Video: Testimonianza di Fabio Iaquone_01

E poi sono successe cose assurde perché, tipo, mi viene da ridere, a Rimini, che poi l'unica serata, perché lo spettacolo poi è stato documentato su un DVD. Ma tutto fatto in un'unica serata, io purtroppo non ho mai, a parte dei mezzi che riesco ad avere, perché le produzioni a volte sono importanti, però di mio sono sempre un po' così tenuto stretto, no? Quindi non riesco ad avere una documentazione che mi sostiene così importante. Allora, l'unica serata su DVD, una serata unica di filato, quindi tutti gli errori devono finire commercializzati in un certo senso, senza avere la possibilità di avere molte camere o due serate per fare un secondo taglio, così. Ma quella sera a Rimini, divertente, perché questo telo sembrava tutto fermo e mobile a teatro, ma automaticamente si alzava tutto e gli scopriva dal pube, con tutto, insomma, la parte più intima, esposta benissimo, e si teneva a quell'altezza lì. Cioè andava dal pube al seno, mentre lei dietro faceva questi movimenti e diventava quasi una cubista, che era, non dico una cubista, adesso sto scherzando, ma era tutto il contrario di quello che uno voleva ottenere. Ed è stata una cosa dove la natura stessa, la fisica, lo spazio, insomma, hanno dato un contributo che è diventato realmente incalcolabile. Allora lì, per evitare quel problema, successivamente ho detto: sentite, se succede non mi piace che il pubblico prenda davanti a questa scena tutto un aspetto più intimo che in realtà non ho mai voluto e non metterei in evidenza in questo modo. Quindi ho messo dei piccoli pallini che la fanno alzare lo stesso perché sono microscopici da una parte, però mi tengono in una zona di sicurezza, ma non perché mi dispiace che si veda il corpo nudo da lì in su. Semplicemente perché queste cose narrativamente raccontano qualcosa e quella situazione lì non era, voglio dire, sincronizzata con quello che volevo dire, perché se mi vedo una che sta lì con questo, diaframma e si muove in una maniera così poetica, ha un senso. Se mi vedo il corpo che fa questi movimenti ed è esposto, libero, ha un altro senso in quel caso.
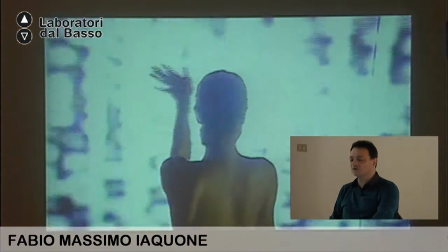Però è lei. E qui è il discorso sempre dell'espansione del video, quello che vi dicevo.
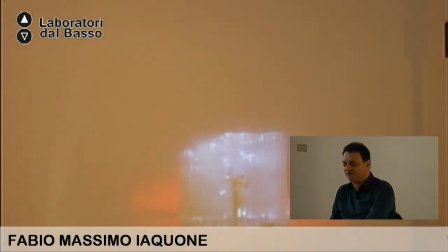Come vedete, adesso è proiettato solo su quella superficie e fra poco guardate che succede.
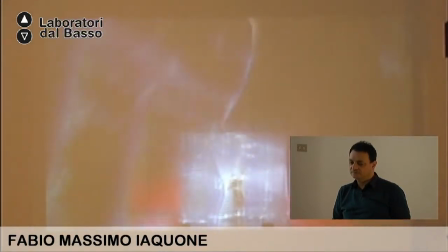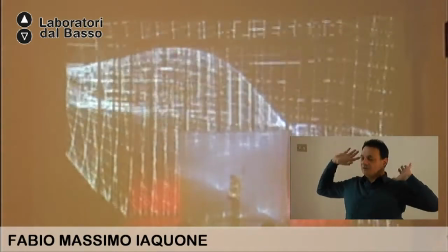Comincia a salire e invade tutto il teatro. È il momento mio che vi dicevo prima di apertura.
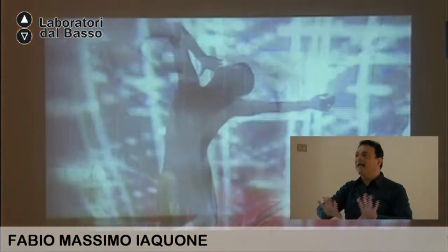Adesso non vediamo dietro. Però questi wireframe escono dallo spazio ed è l'unico momento in cui avviene.
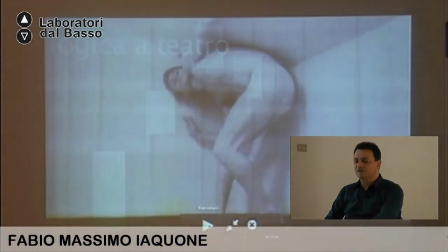Quindi questo è un discorso molto bello fatto sulla camera di Holmes, che sarebbe questa, la camera prospettica particolare, che sembra lui soffocato piccolo, sembra in questa stanza, però c'è un discorso molto singolare
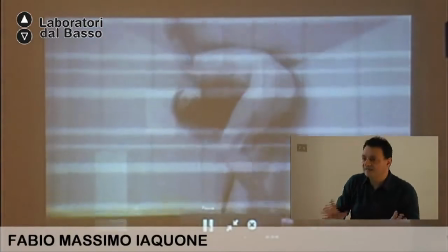di ripresa e di situazione,
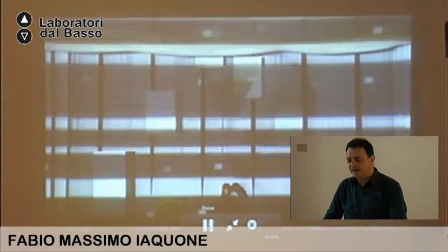perché è anche questo video qua, che in realtà sembra pura estetica, ma è un discorso
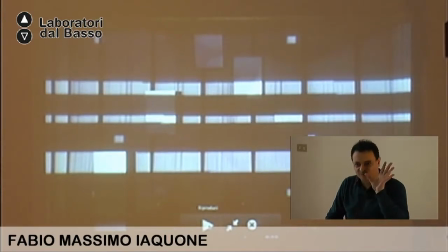allucinogeno o allucinante dal punto di vista visivo, perché queste linee che vanno a una frequenza precisa e quei pallini che oscillano non sono altro che uno studio di una regola sulla percezione a livello di
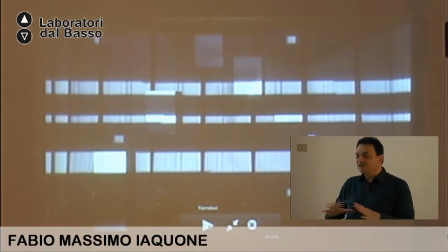come dire. Cioè, il risultato pratico qual è? Che tutti gli spettatori che erano in platea avevano la sensazione di sollevarsi, cioè di staccarti realmente, ti sentivi staccato dalla sedia e fluttuare verso l'alto.
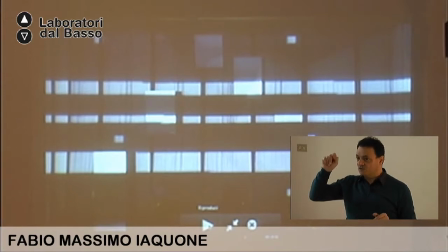E gli spettatori che erano su nella visione avevano la sensazione di sprofondare e andare giù.
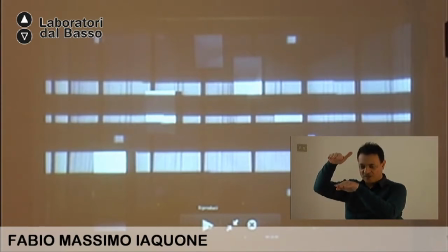Quindi avevo creato un livello di incontro rispetto a queste due sensazioni, che era una media centrale, che era proprio sul finale dove io le volevo portare. Su questo monologo di Rifreddi, che era quello più bello dello spettacolo, perché questa era una sintesi anche rispetto a tutta la logica messa in scena, insomma, era una chiusura apposta.
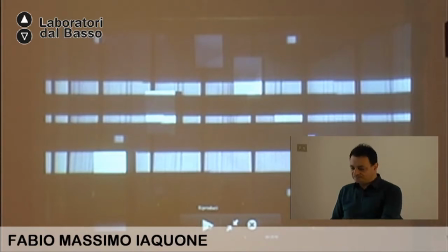Però visivamente c'erano queste sedie, che erano un po' uno sponsor della Cartel, con lei messa lì con questa voce off, quindi Rifreddi non era più scena, e c'era questa visione continuata su questo testo.
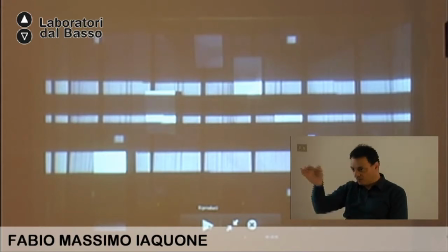E con questa immagine ipnotica vi assicuro che se io questo video lo riproietto con quelle dimensioni perché era tarato, messo lì questa sensazione torna ed era verificata in base a uno studio sulla percezione,
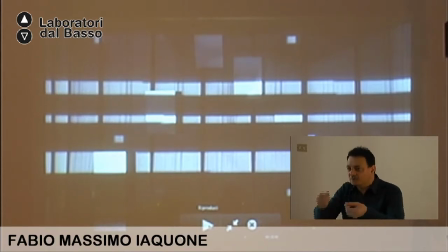cioè non era un gioco fatto d'estetica per muovere delle linee nello spazio. Quindi è come dire, questa sensazione di perdita, di equilibrio, questa era proprio ricercata attraverso questa.
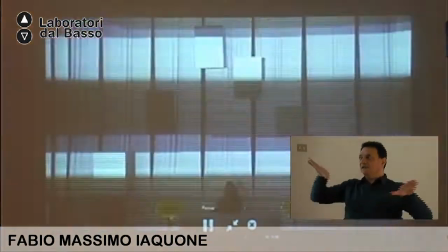Qui ovviamente non ti viene perché ti devi trovare immerso e questo
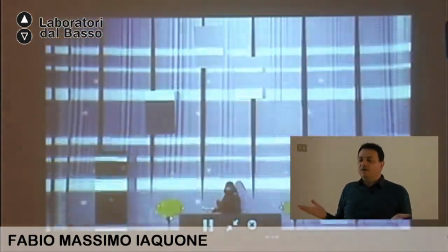sbandamento visivo torna in questo modo.
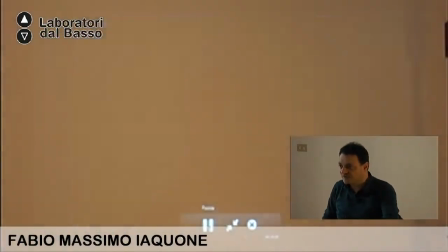Cioè questi movimenti, vedete la traiettoria, il pulsare di quella frequenza, perché è una frequenza video.
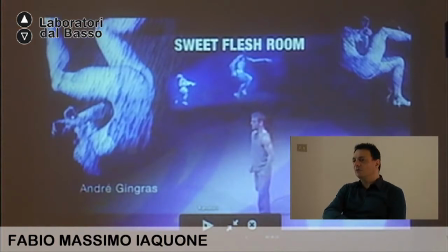Io ho lavorato molto, questo lavoro non lo puoi fare tanto sul digitale, però nell'analogico. Da ragazzetto nelle mie ricerche, infatti ho fatto dei video che ho un giorno poi tento anche magari di metterle nella mia pagina in rete,
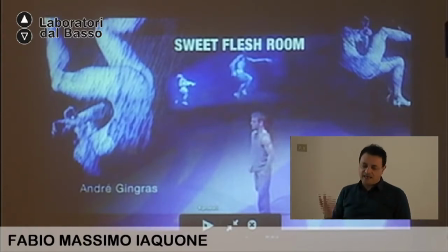ma dovrei digitalizzare tutto, sono ore di materiali, perché tutte le cose fatte più giovane, quando nemmeno il computer, insomma, ti permetteva di interagire con le immagini come normalmente si fa, ma non nel grado evoluto, nel grado primordiale di allora.
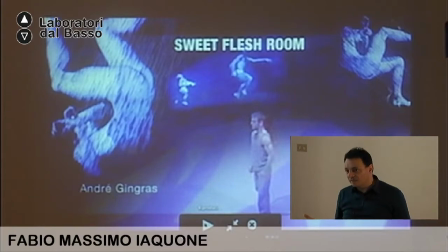Perché tipo, i computer non avevano uscita video, non potevi nemmeno registrarle, no? Io lì facevo tutto un discorso ovviamente legato alla parte analogica del mio lavoro, quindi ottenevo delle distorsioni delle frequenze collegando con la massa dei cavi, la corrente, le robe, riprendendo lo schermo televisivo ti dava questa, l'effetto di non mirror, come si dice, non mi viene al termine. Comunque c'era un eco nell'immagine che se riuscivi a calibrare diventava anche quello un pennello, tu potevi usare quel tipo di risposta di moltiplicazione in una maniera che diventava un alfabeto, no? Quindi la costruzione facendo toccare dei cavi, alterando il segnale, avevo dei processori, sembravo un alchimista sulle immagini dell'epoca, mi prendeva i miei amici per folle perché mettevo questi incroci di segnali. E determinavo anche delle alterazioni delle frequenze, qualcosa e tutto diventava incontrollabile, però ottenevo delle frequenze particolari. Infatti, ho fatto un video che si chiama Atomsfera, che non ho portato perché è in analogico, ma la particolarità di questo video è che ho lavorato. Voi sapete che l'immagine è composta da un campo A e un campo B. Per dirla in maniera povera, no? Ed è interlacciata. Adesso c'è il progressive, quello che volete voi, però normalmente è un battimento tra due immagini complementari, cioè la superficie non è altro che la composizione di un'immagine che ha, diciamo, uno spazio dove l'altra immagine arriva, a complemento, no? Quindi determina un battimento questa specie di. Questa cosa io l'avevo un po' messa allo studio con un criterio e ho voluto tentare di generare una terza immagine interna, cioè che viveva tra queste due frequenze.